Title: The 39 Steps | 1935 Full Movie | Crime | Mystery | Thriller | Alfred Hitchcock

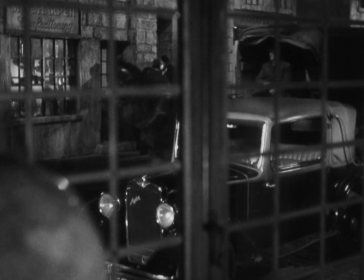Through the close-up profile shot of the chief, Hitchcock informs us of this man's villainy and duplicity before narrative events do.
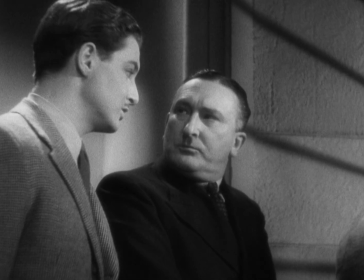The profile shot shows that the chief is acting. Hannay, living in the world of the film, can't tell this.
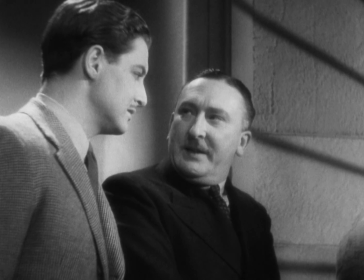We in the audience of the film benefit from the camera's ability to expose human beings.
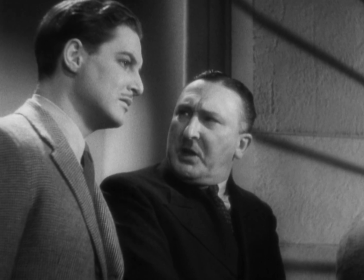Once again, Hannay believes himself to be in a safe haven here, but realizes late that he's got to escape.
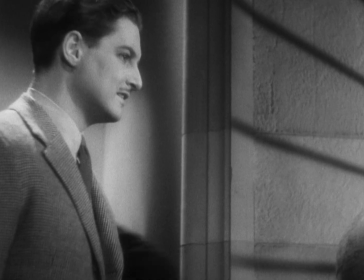When the chief reveals his true colors...
Are you wishing to see me, Sheriff?
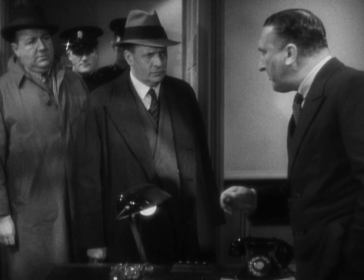Indeed I am. Do you think I enjoy playing...
The camera reframes quickly to Hannay, who stands stock still in a rage.
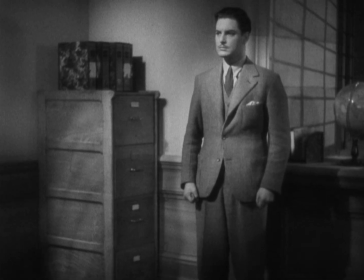The camera backs up and moves in a single flowing movement from a close shot to a full shot of Hannay.
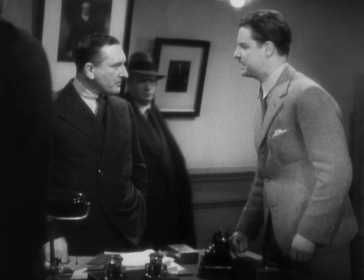This camera movement expresses the brutality of Hannay's betrayal to the police.
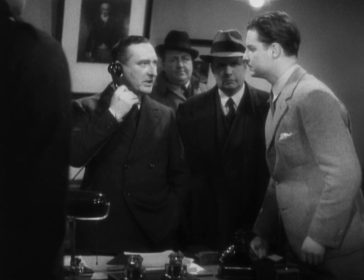The camera's movement also expresses Hannay's isolation, and for the first time in the film, Hannay is genuinely angry.
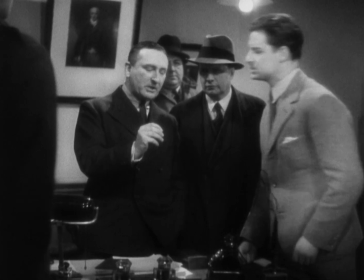Oh, that's easy. From one of your pursuers on the moor, isn't that so, Inspector? It is so, sir. I had a shot at him myself.
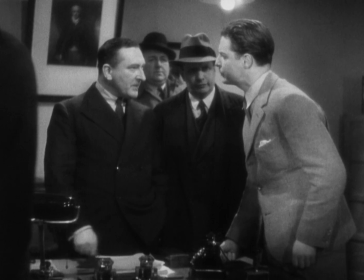I demand that you allow me to telephone to the High Commissioner for Canada in London. You better do that from London. You'll be there soon enough.
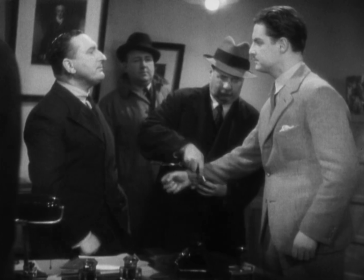The camera cuts outside the police station in a moment and reveals gunmen are still after Hannay.
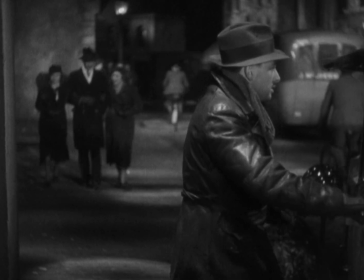And suddenly, to our amazement, Hannay makes another miraculous exit, jumps out the window, and runs down the street.
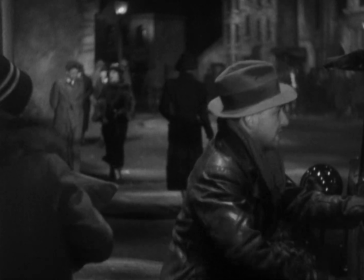My God!
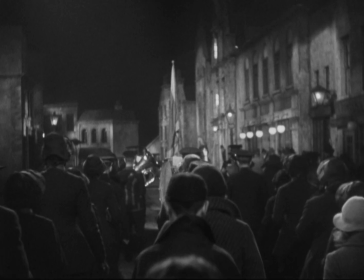Almost immediately, the film finds a new and happier mood as Hannay joins a marching band as it goes down the street.
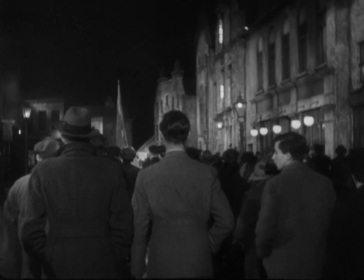Once more, Hannay is seeking cover, only this time he has the telltale handcuffs on and has to work to camouflage them.
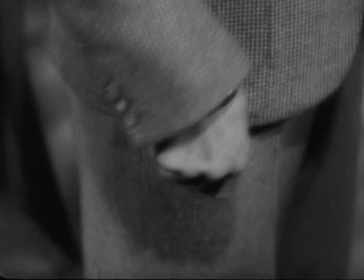The marching band offers another opportunity to escape detection in a
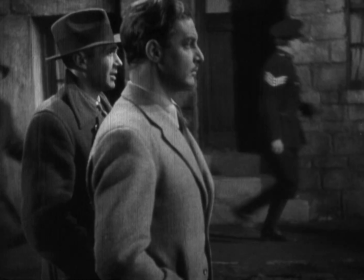formal setting and reveals Donut's remarkable ability to blend in,
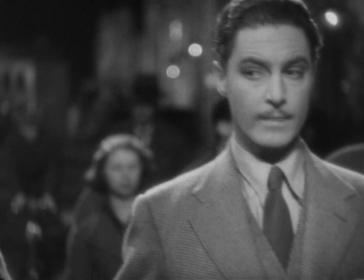or nearly to do so, in spite of his light jacket and height. Soon Hannay peels off from the band and scoots into an alley.
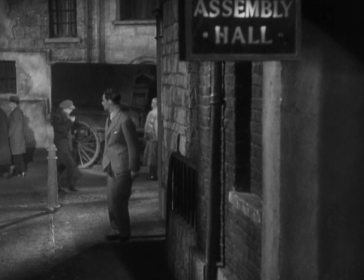Seeing himself surrounded by the police, hence trapped, he does the first thing that comes into his head.
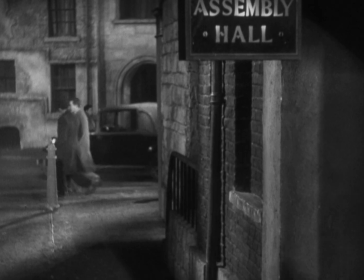He enters the hall and is immediately identified as the guest speaker.
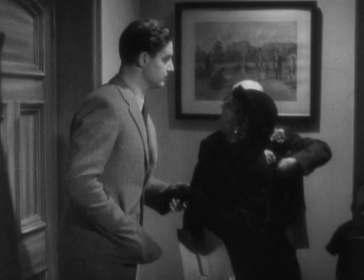How do you do? We're all waiting for you. Pamela's got to meet you at the station.
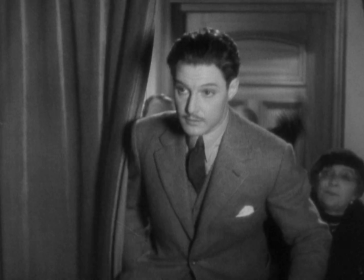Little does he know that this scene is going to provide him with the opportunity to make a real public performance.
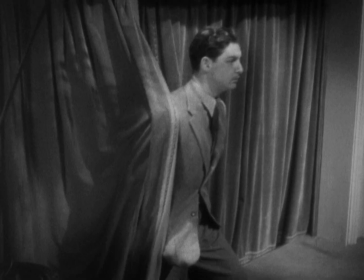Welcome this opportunity of discussing with you another question
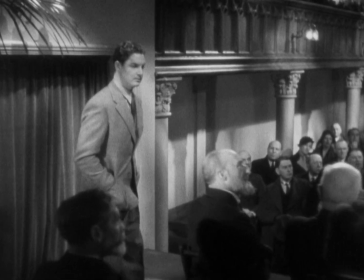vital to the import of our country at this critical and momentous hour.
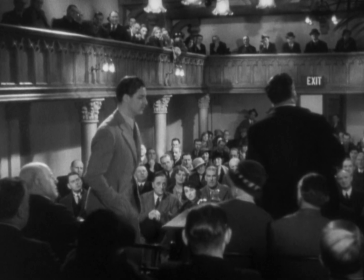Inside this hall, Hitchcock pictures a quite different audience than we saw in the boisterous music hall.
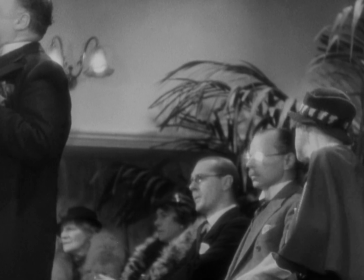The crowd is passive. We might even say bored.
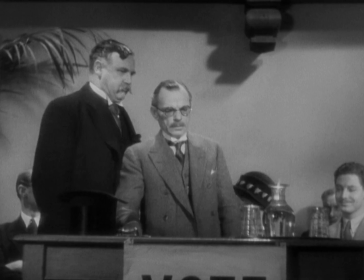The political speech scene that is about to start is one of the most hilarious improvisations Hannay performs in the whole film.
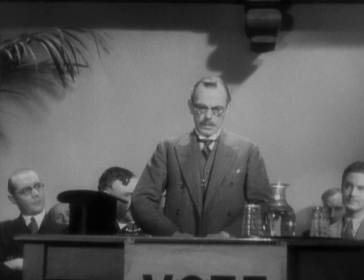It's hilarious that his introduction is so mumbled that no one can understand it.
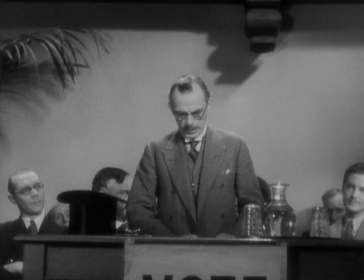His brilliant record as a soldier and a statesman.
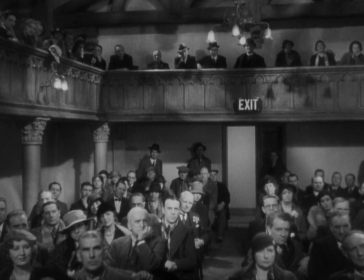Son of Scotland, Speak crossed the border and conquered England, and is now one of the foremost figures of the diplomatic and political world in the great city of London.
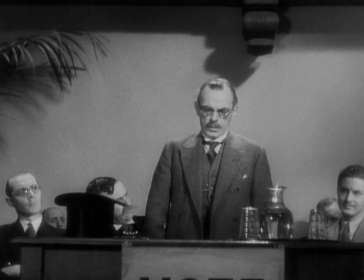I'm therefore going to ask you...
And it's hilarious that in a moment,
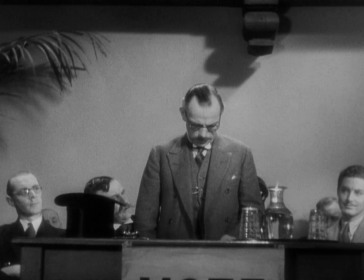everyone turns to look at Hannay as it dawns on him that he has to give the main speech.
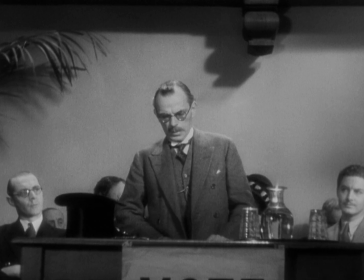By an adequate majority. I now ask for Captain Fraser.
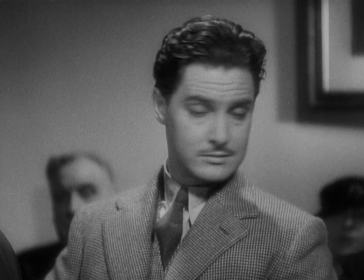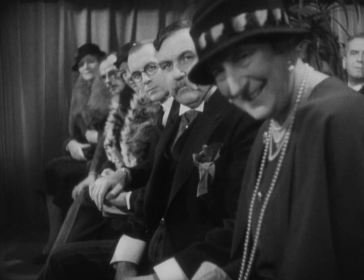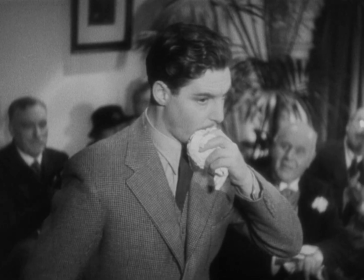Hannay's opening remarks are both literally and metaphorically true, hence a piece of brilliant double-edged writing and acting.
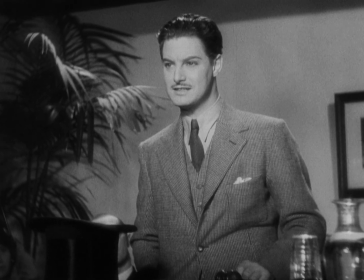Ladies and gentlemen, I apologize for my hesitation in rising just now, but to tell you the simple truth,
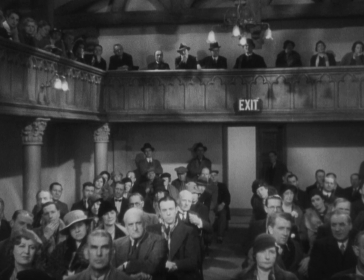I'd entirely failed while listening to the chairman's flattering description of the next speaker to realize he was talking about me.